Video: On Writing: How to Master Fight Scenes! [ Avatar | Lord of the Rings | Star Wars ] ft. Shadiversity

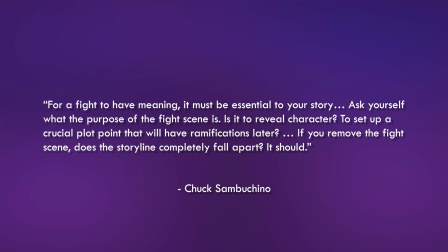499s
I may not agree as strongly as he puts it here, but he does have a point.
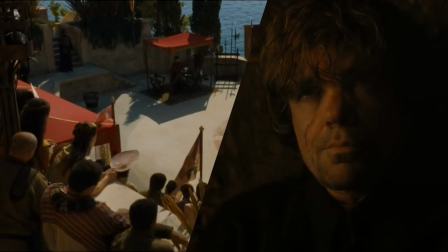504s
We discussed how it should demand a reactive scene before. That is one way to tell whether it kind of matters. And you'll know this as well, you've seen a Transformers movie. Fight scenes have a tendency to be a bit pointless, added in to spice up the story with a side of death.
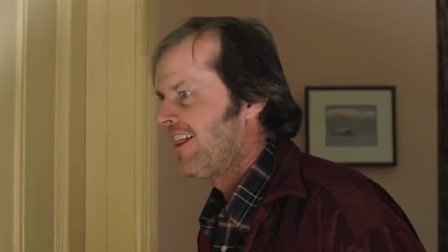524s
But I think the best way to put it is that to make the fight scene essential,
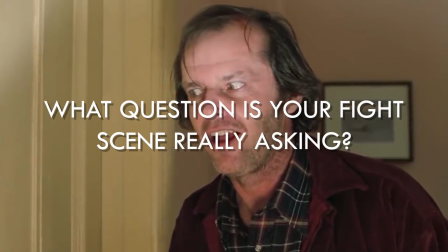528s
you've got to figure out what question your fight scene is really asking beyond will they get out alive.
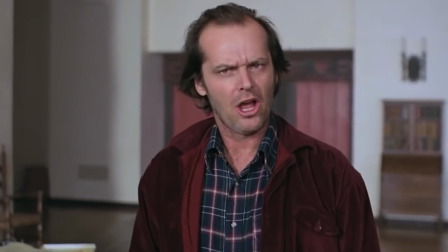534s
This fight in The Shining is asking whether there is any humanity left in Jack Torrance.
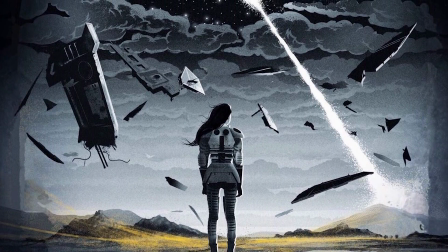539s
The final fight in Sanderson Skyward is asking whether Spencer will let go of her ego and eject from the flight craft.
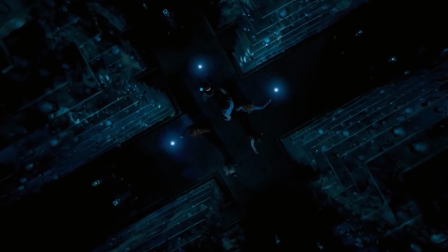545s
And this fight in The Order of the Phoenix is asking whether Harry will learn the prophecy made about him.
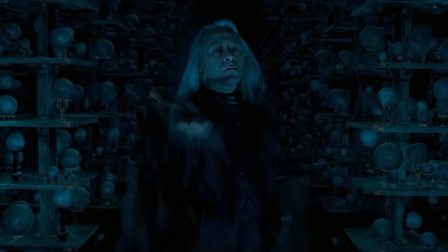551s
These are narrative and character questions.
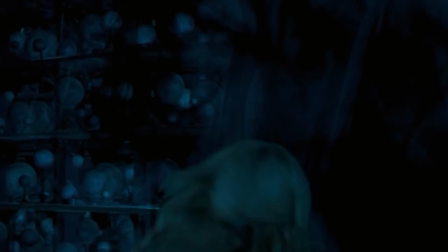554s
See, a good fight isn't merely an obstacle to the next story beat, which is how some of them end up being,
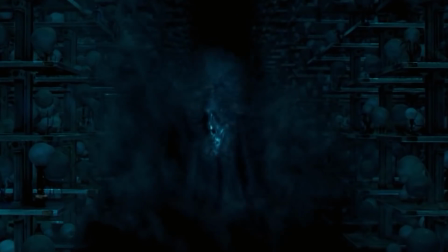560s
but they help develop a deeper narrative or character question as the fight happens,
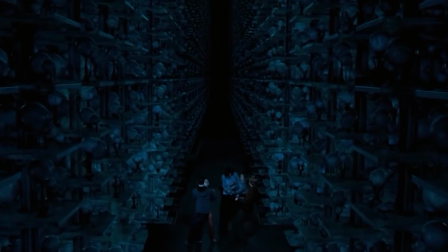565s
that is teased and perhaps answered by its end, making the fight itself crucial to the story and its payoff. Part 4. I know my audience, and I know that magic systems are basically heroin to you lot. Get it into my veins. So let's talk about how magic changes fight scenes. Firstly, let's talk about a problem I somewhat have with hard magic systems. Authors are often so focused on showing us how cool this thing they made is, particularly with hard magic, that they leave behind character and theme even at the climax to show us how this cool thing they made works. Look how flashy and pretty it is.
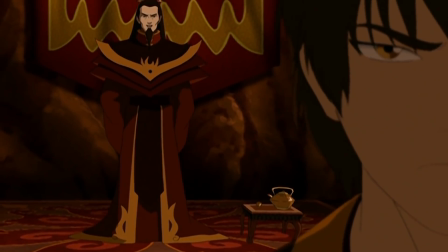607s
In contrast, in The Last Airbender, and yeah, I'm just gonna keep talking about it because I love that series.
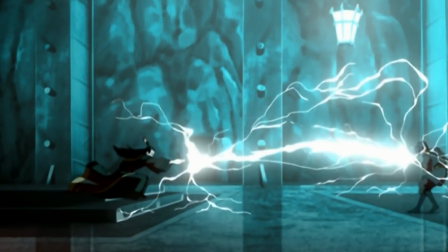613s
Yeah. Zuko redirects lightning at his father during the climactic eclipse scene,
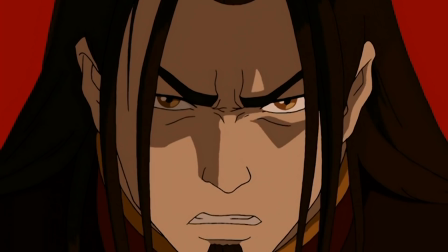618s
a fantastical and awesome moment of Zuko using the magic system in a cool way that was set up earlier in Season 2,
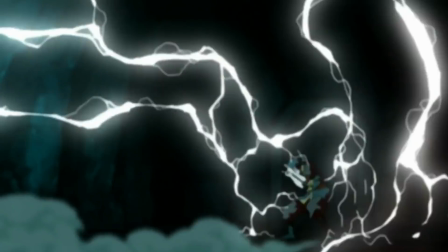626s
paying off here. But the writers also tied his character arc to this ability,
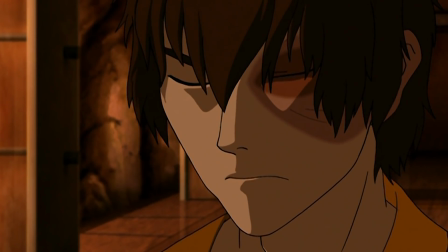631s
having him full of inner turmoil that is resolved in this same moment when he chooses his own path,
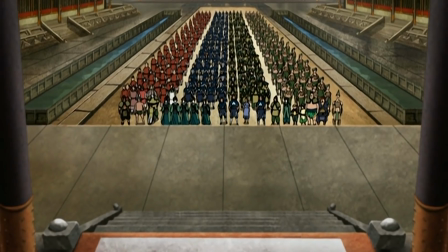637s
and playing into the theme of redemption always being possible.
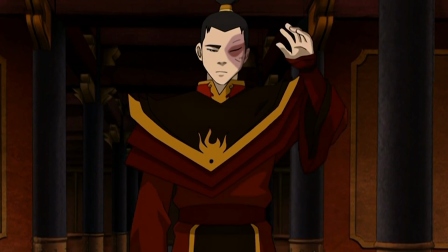641s
It's not just a cool fight scene, but it carries depth too, and that's what really makes it worthwhile.
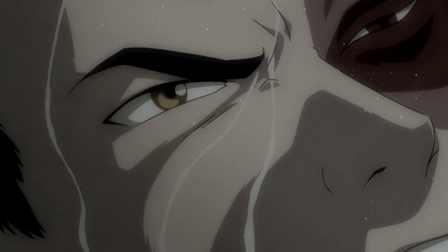648s
Point being, climactic fight scenes will be far more satisfying if they have character and thematic depth first and magic system coolness second.
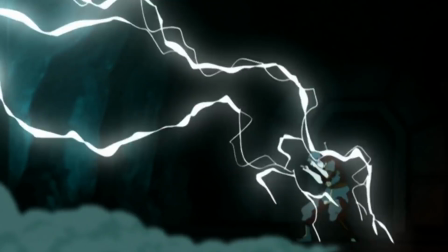656s
So let these elements be resolved at the same time so that the payoff to your magic system isn't left behind by character,
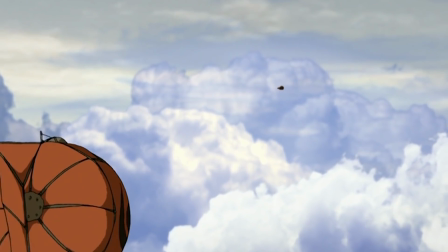663s
and character isn't left behind by the magic system. It's just something to be aware of.
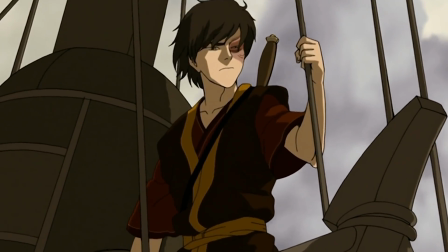668s
It's a flaw I commonly read in these sorts of stories. The second thing is the use of a literary tool called Chekhov's guns.
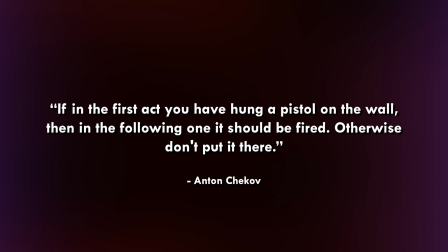674s
You've probably heard one of its many variations before. If in the first act you have hung a pistol on the wall, then in the following one it should be fired.
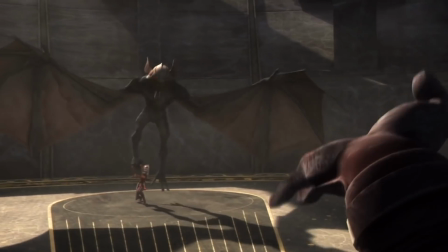683s
Otherwise, don't put it there. And in reverse, a gun that goes off in the third act should be set up beforehand.
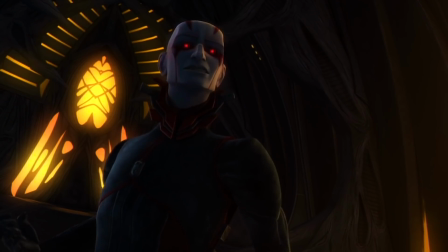691s
Fight scenes involving magic systems are really dependent on the reader understanding the rules of what's possible and what's not.
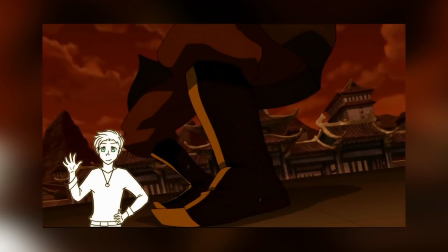698s
Go watch my 3-part series on them.
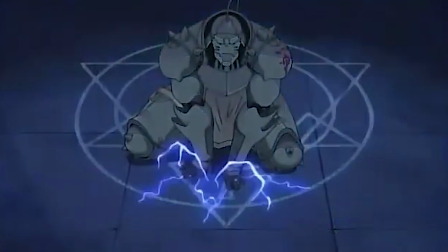701s
Because of this, fight scenes are often used early on to give exposition about how a magic system works, showing it rather than telling it.
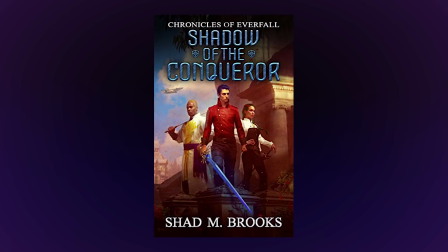709s
Shad does this in The Shadow of the Conqueror, and Sanderson does this a lot in his work,
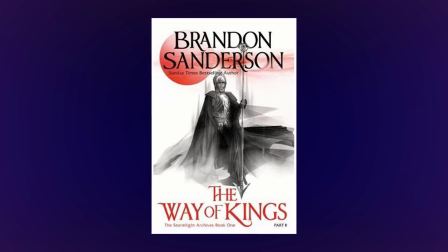714s
writing briefly from the perspective of a character experienced in the magic system right at the start,
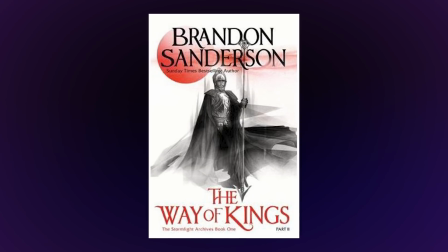719s
to establish those rules so that later on, the magic system, or the gun, can go off. The other side of this coin is that if you're going to use a magic fight scene to resolve the tension of your story at the climax, then the gun, the magic system, needs to be set up beforehand, often with what's called a pre-scene.